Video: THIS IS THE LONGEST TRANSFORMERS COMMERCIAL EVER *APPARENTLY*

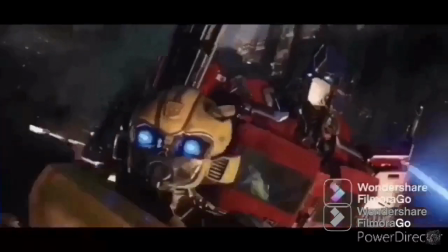(0:17) dish. Hit a little traffic. Optimus.
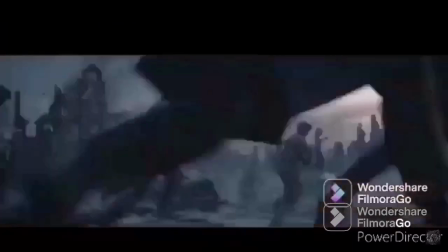(0:26) Decepticons.
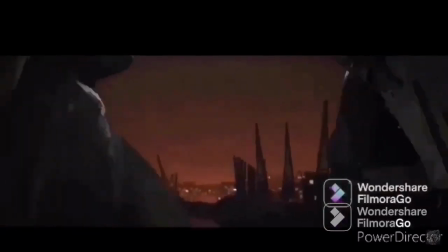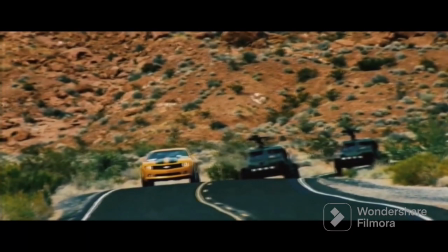(0:35)
That is a scene from the 2007 Transformers movie. Now, watch it again like this.
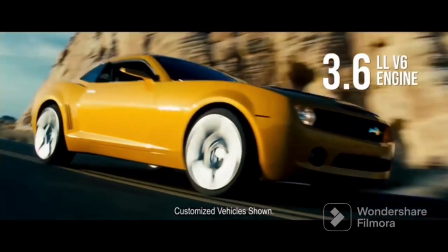(0:42) The new 2007 Chevy Camaro with a rugged 3.6-liter V6 engine and enough horsepower to make a Transformers shudder,
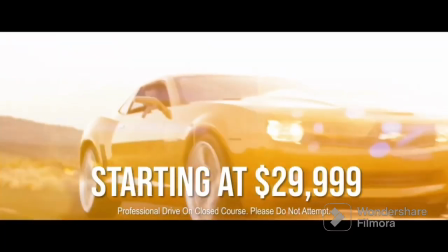(0:48) starting at $29,999. So what are you waiting for? Transform your tomorrow today.
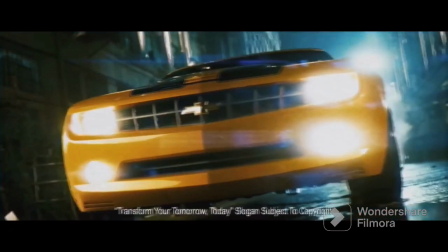(0:55)
Feel like you've seen that before?
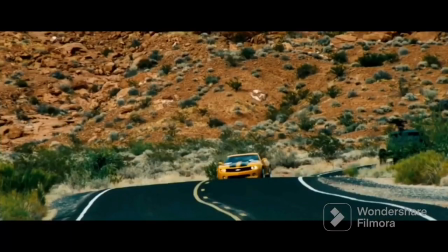(0:57)
This series of shots from one of Hollywood's biggest blockbusters of '07 is one of the worst examples of product placement you will ever see.
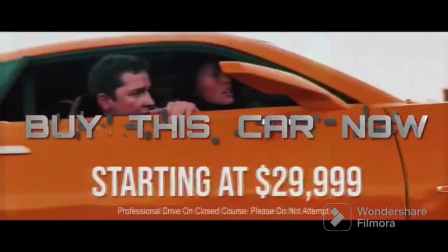(1:05)
It is a glorified commercial stuffed inside of a movie, a $30,000 car, as you clutch your $12 movie ticket.
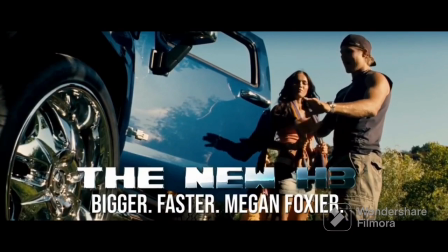(1:12)
But what's really astonishing is that this is nothing compared to what the rest of the movie and the next movies had in store.
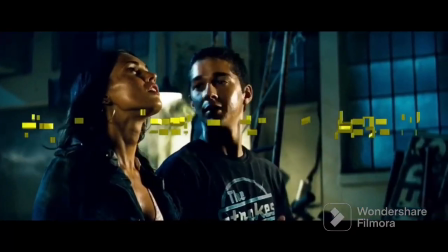(1:21) eBay.
So how exactly does product placement work?
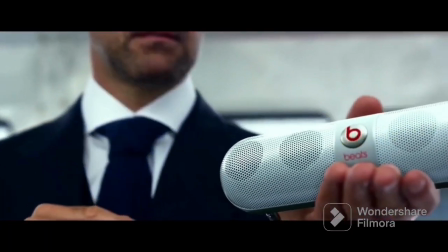(1:26)
Well, a company, let's say Beats, pays the store X amount of shots and seconds.
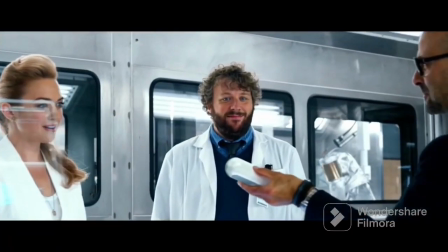(1:31)
They also sometimes have approval rights. Yes, that is an actual scene from Transformers 4, but we'll come back to that.
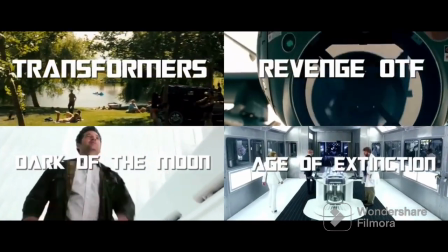(1:38)
When done well, let's start with the numbers. This is how many products or brands are represented throughout the first 4 Transformers movies.
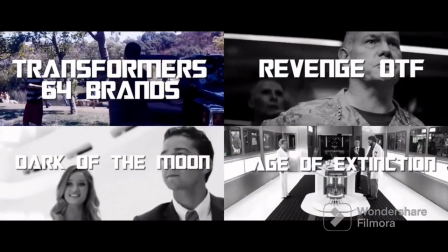(1:46)
64 different brands and moments of product placement in the original film.
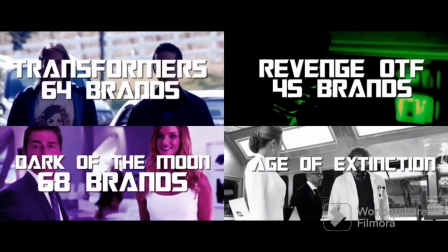(1:51)
45 in Revenge of the Fallen, an absurd 68 in Dark of the Moon, and 55 in Transformers 4.
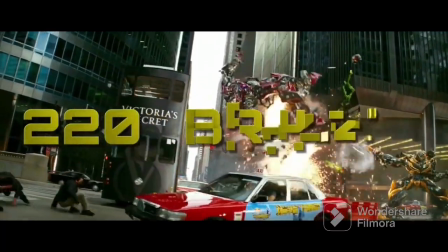(1:58)
That means that over 220 brands are represented across these 4 films.
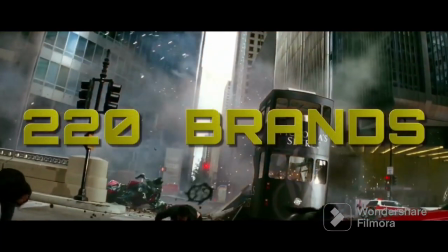(2:04)
For a point of reference, the year Dark of the Moon launched, Transformers 3,
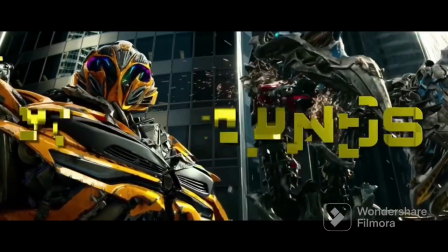(2:08)
the movie with the second most bit of product placement had almost half of that film.
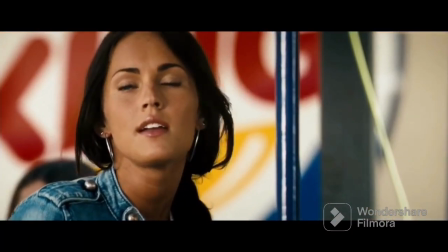(2:14)
For context, in the first movie, that is a moment of product placement for every 2 minutes of runtime.
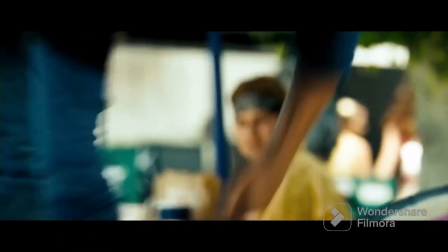(2:20)
Now, product placement isn't always this. A monitor, for example, with this logo on the front.
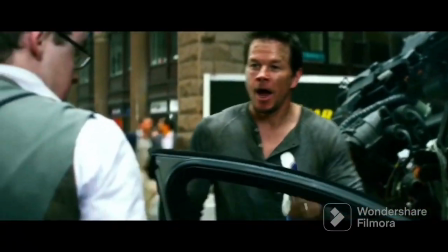(2:25) Bud Light presents Real Men of Genius. Real Men of Genius.
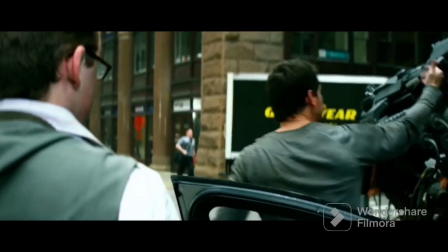(2:32)
This Budweiser commercial is stuffed in the middle of Transformers 4.
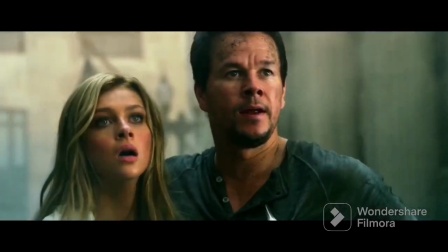(2:37)
It is one of the single most disruptive and degrading moments of product placement I have ever seen.
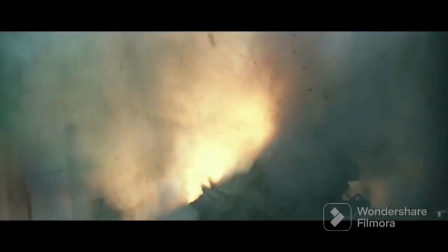(2:43)
After a dangerous and climactic crash through a delivery truck, our hero hops out of the wreckage and gets back into the thick of it.
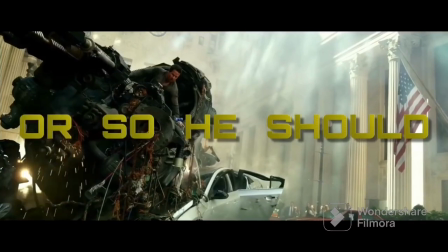(2:51)
Or so he should have. Here instead, we get this sequence.
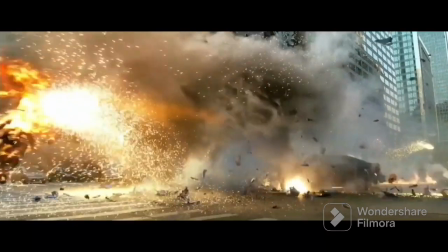(2:56)
We see the giant Budweiser truck. Instead of being concerned with our hero, we get this shot of Bud bottles spread across the ground,
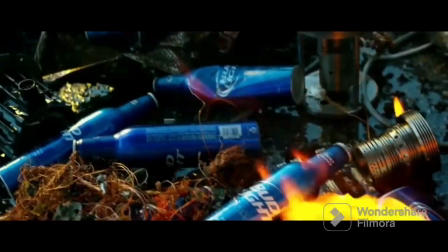(3:04)
and then this shot, which literally serves no purpose other than to show the brand off again.
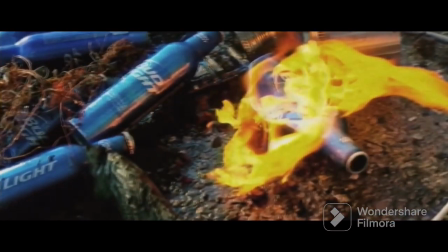(3:11)
That is the only reason this shot exists. And then we get this moment where our hero, instead of,
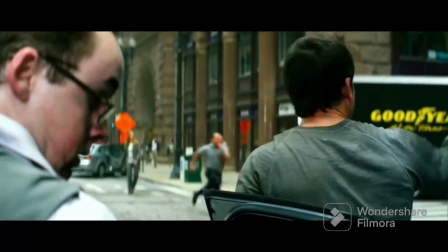(3:17)
saving the world, cracks open a cold one off the ground and takes a sip before going about his heroic business.
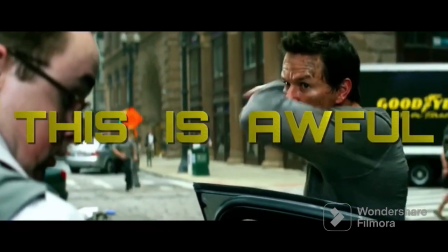(3:25)
It is horrible, but not just because it's product placement, it gets 3 things very wrong.
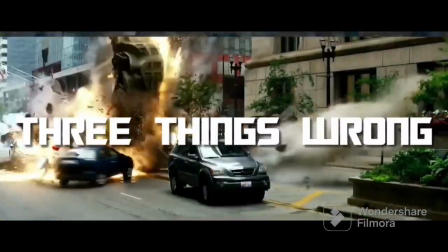(3:31)
If every shot in a film should matter, well, this shot then destroys that reality.
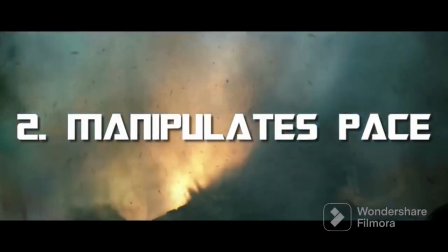(3:36)
It doesn't matter at all. Number 2, pacing is a key element of action movies and action sequences.
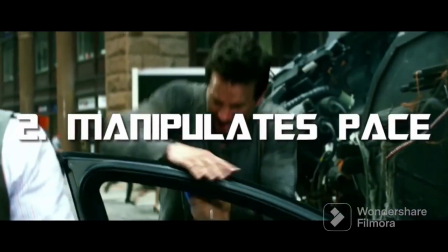(3:43)
And while this moment slows that pacing to a grinding halt to show you, this.
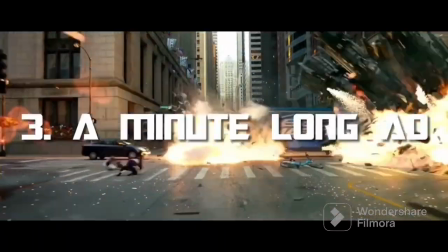(3:50)
And most importantly, number 3, this entire minute of the film,
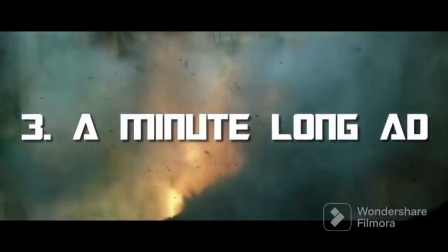(3:54)
this added minute of runtime does nothing to further the story, the world, or the characters.
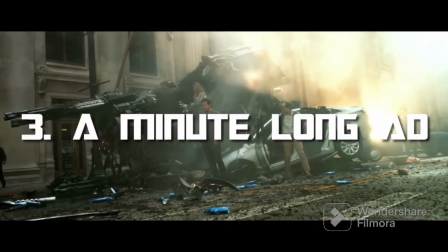(4:00)
It only exists to show you a can. That is a different problem.
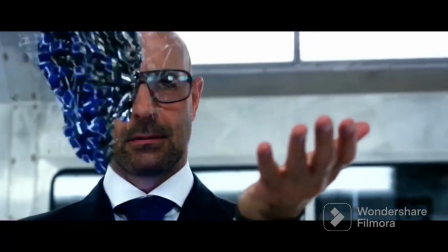(4:06)
Here, in the same film, we are being given one of the more important moments of exposition.
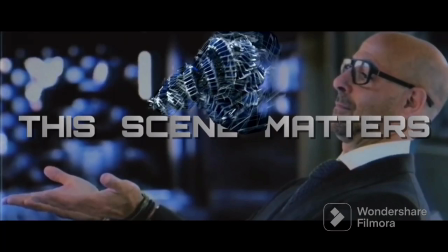(4:12)
This is the tech the whole narrative is built around, and this is the moment that we, the audience, are meant to be given enough information and context to understand why it's important, why we should care about it.
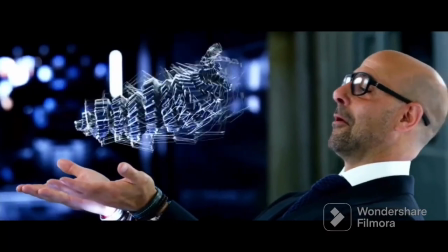(4:24)
So how did the filmmakers do that?